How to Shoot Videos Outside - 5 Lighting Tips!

You would think when shooting videos outside that getting the lighting right would be easy. I mean, everything is lit. It's lit. I mean, the sun is up. You can just press record and start shooting, right? Wrong. Now your shot could look like this, or it could look like this.
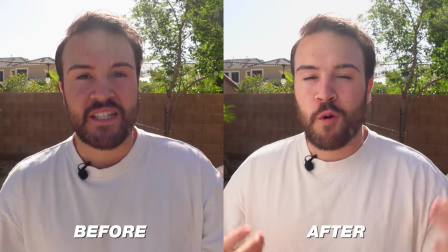12s
So here are five lighting tips to help you shoot better videos outside. You gotta just press record. Hey guys, my name is Nolan Molt with Think Media. Now tip number one is to shoot in the shade. Right now the sun is coming on. It's really, really harsh. So let's see what it looks like when we move into the shade. Now for all of these five tips, I'm actually going to be switching over to the Sony ZV-1 just to show you guys that you can use any camera. All these tips are going to apply. You don't need some expensive camera in order to make your lighting look really good.
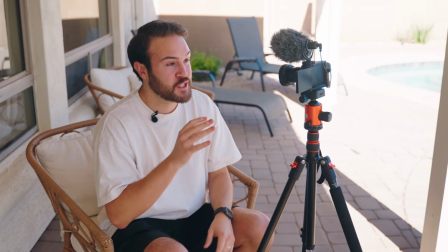40s
Now actually just moving your video to the shade is such a great option for so many reasons. First of all, we get much softer lighting.
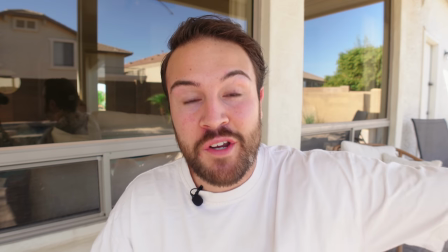47s
So instead of standing in direct sunlight where you're going to get really harsh light from the sun,
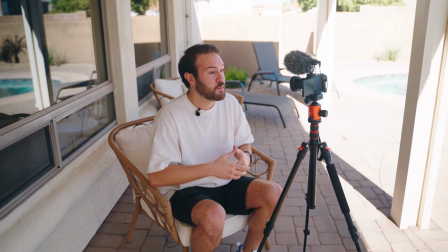51s
going into the shade is actually just going to give you a much softer light, which is much more pleasing to the skin and for people.
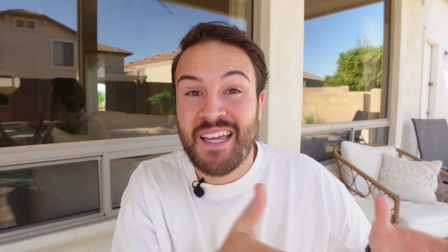56s
Don't worry, we are going to cover a lot more options on actually shooting in the sun. But first of all, the shade is free.
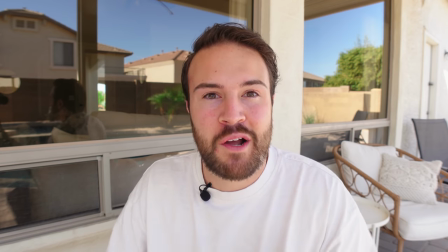61s
A lot of us can just actually move over into the shade and our shot is going to look so much better. We don't have to squint looking into the camera like we do when we are in the direct sunlight.
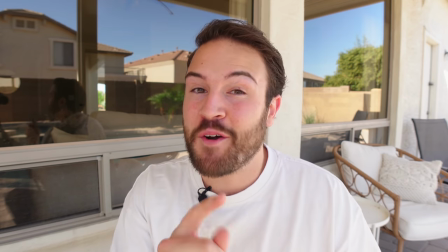69s
So for a lot of us out there, shooting in the shade is the best option. Now, there are a couple of things you do want to consider when you are shooting in the shade.
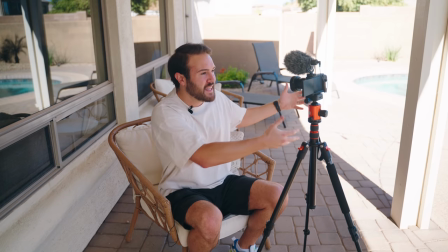76s
First of all, you want to see where the light is kind of coming in from.
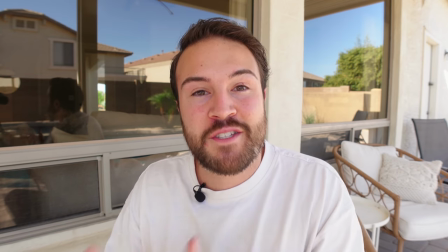79s
Now, you think when you're in the shade that everything is just going to be nice, soft and even, but there's still going to be dark spots because basically you're just getting a bunch of bounced light So for me right now,
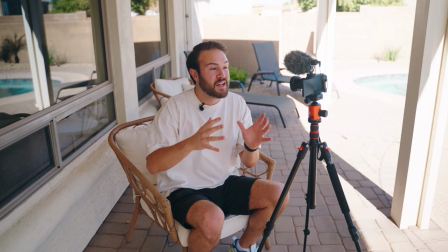87s
having this wall right here, this is going to be a shaded area. So I don't wanna put the camera next to the wall and have me be on the opposite side of that.
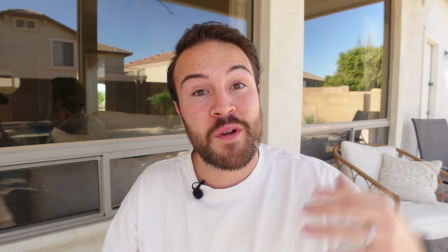95s
You wanna put that camera in between you and where the main light source is coming from.
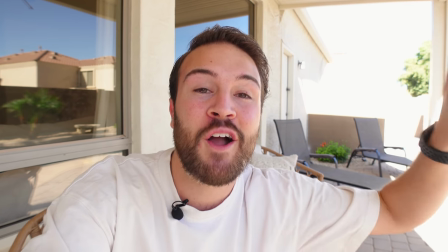98s
Even though it's shaded, we can see right here that it is much brighter on this side of the frame, whereas over here, it's gonna be much darker.
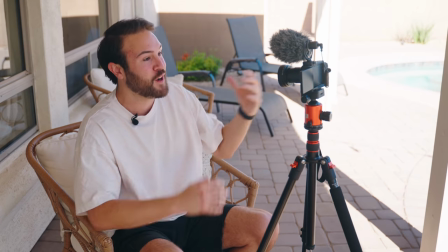105s
So that's why I am facing that brighter part of the area and that is gonna help give us much nicer lighting.
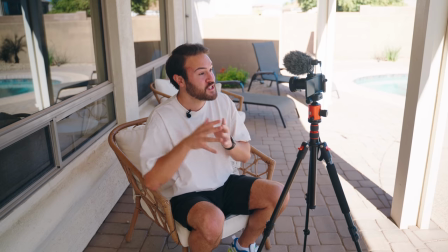110s
Another thing to consider though is finding a shaded area where everything is shaded.
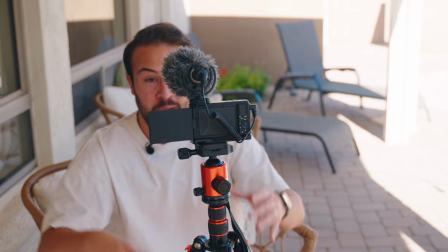114s
For example, even if I move the camera just like this, I'm still in the shade, but you can see over here, it's completely blown out.
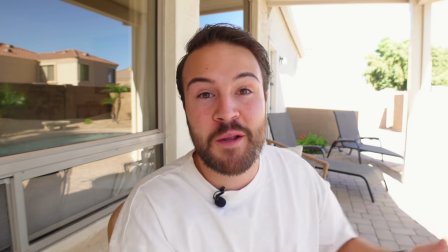122s
It's pure white because it's so bright over there because the sun is hitting that, yet I'm in the shade.
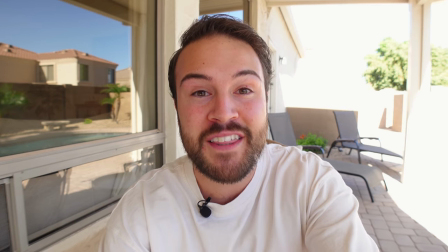127s
And so if you can find an angle or a spot where everything is shaded, you and the background included,
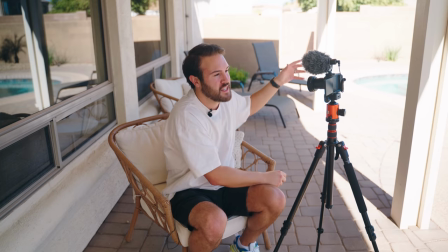132s
this is going to give you a better shot where you don't have overexposed parts of the image. This just looks a lot more pleasing than having the background all blown out.
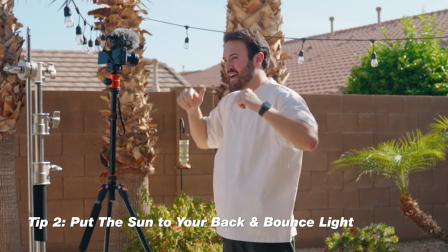140s
Lighting setup number two is actually to have the sun to your back. Now, I know this doesn't look super good right now, so let's fix that.
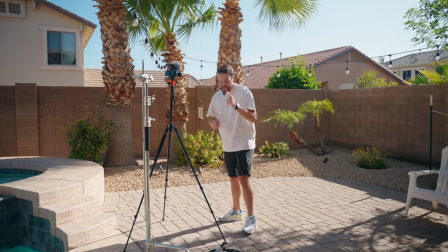146s
Now, there are just a couple things we're going to need. First of all, we're gonna need a C-stand, and then we are gonna need a reflector dish, which we're gonna have all these links in the description.
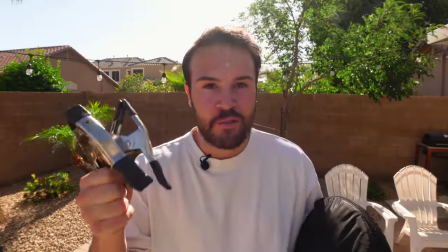154s
And then right here, I got these $1 clams from Home Depot. This is to connect it to the stand.
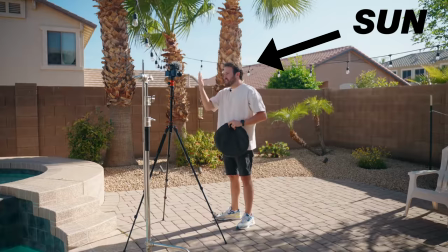159s
Now, the idea with this setup is that the sun is going to be a backlight, but that leaves this area very dark, very contrasty, and it just doesn't look too good.
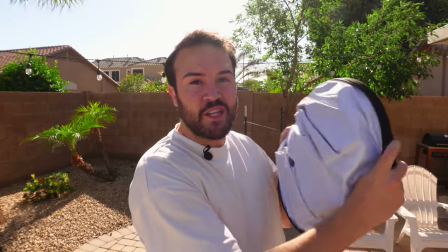167s
So with this reflector right here, we are actually going to open it up, and we are gonna use this white side right here to bounce the sunlight back onto our face.
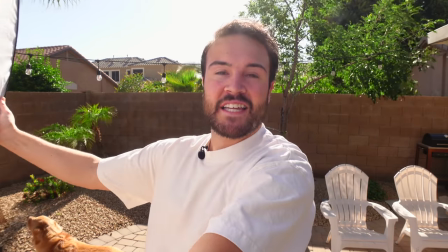175s
And you'll see, as I start to put this white bounce up into the sky like this, pointing back at me, it's starting to fill in a lot of those shadows.
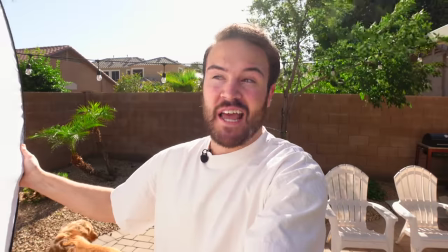182s
So we are gonna put this onto the stand so that I can shoot my video without holding this up.
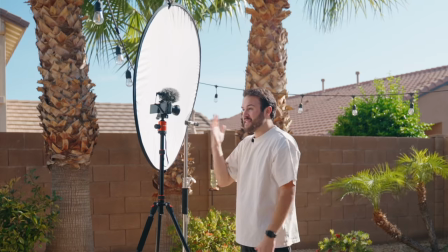186s
Now that we have the white bounce actually coming in and filling up this side of my face, the shot looks a lot better than before.
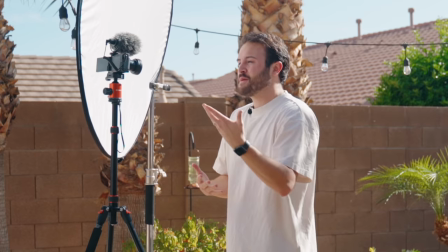191s
It doesn't look as dark, and it's just a lot easier to see me. However, on cheaper cameras, some of the limitations you're gonna run into is dynamic range.
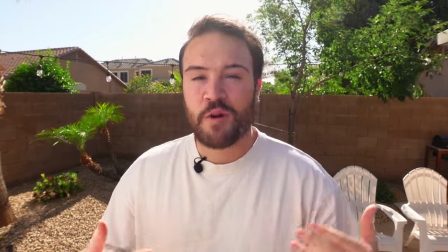199s
So no matter what, if you're shooting outside, of course the sun is going to be completely blown out.
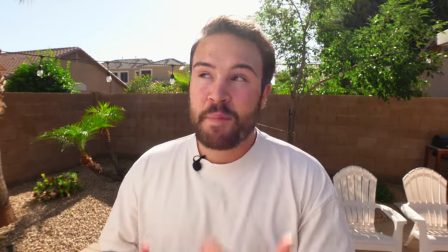204s
Typically a lot of the sky can be blown out depending on how low the sun is in the day, but having a bounce like this, even if your camera doesn't have a lot of dynamic range,
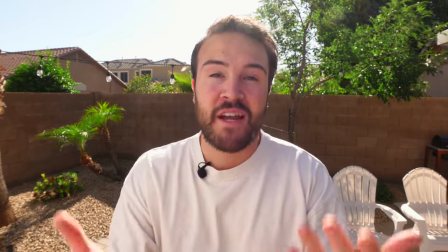213s
is still going to help the lighting look a lot better so that you get a better image. Now when bouncing the light, you really wanna make sure that you have it up high.
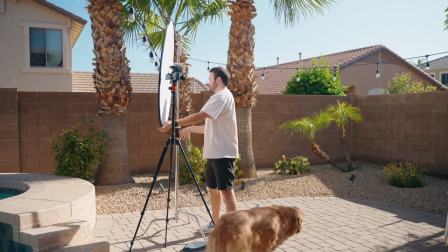220s
If you have it below the camera, you're gonna get some weird shadows. So make sure that this is placed up above the camera.
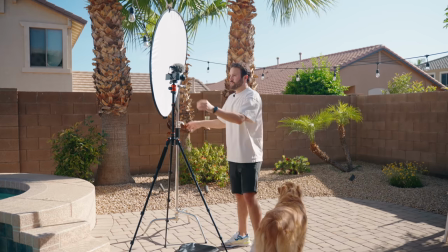225s
Also pro tip, don't be lazy like me.
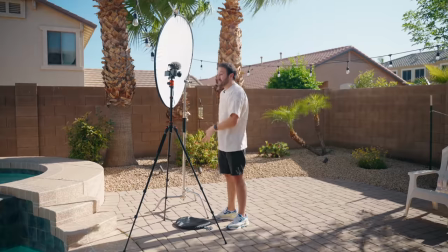228s
You might be able to hear how windy it is right now. definitely throw some sandbags down because these things will fly away and you don't want that to happen.
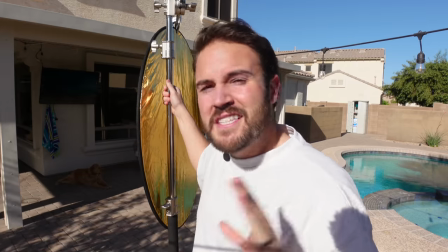236s
For our third lighting setup, we're still gonna be using this just in a different way. And yes, I'm gonna be facing the sun like this.
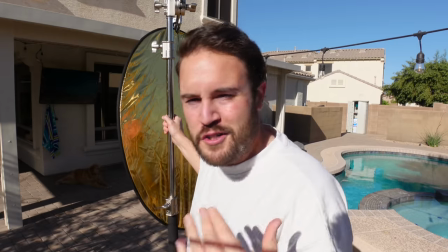242s
Right now I'm squinting like crazy. We have a lot of harsh shadows and harsh lighting on us, but the tip here is to diffuse the light.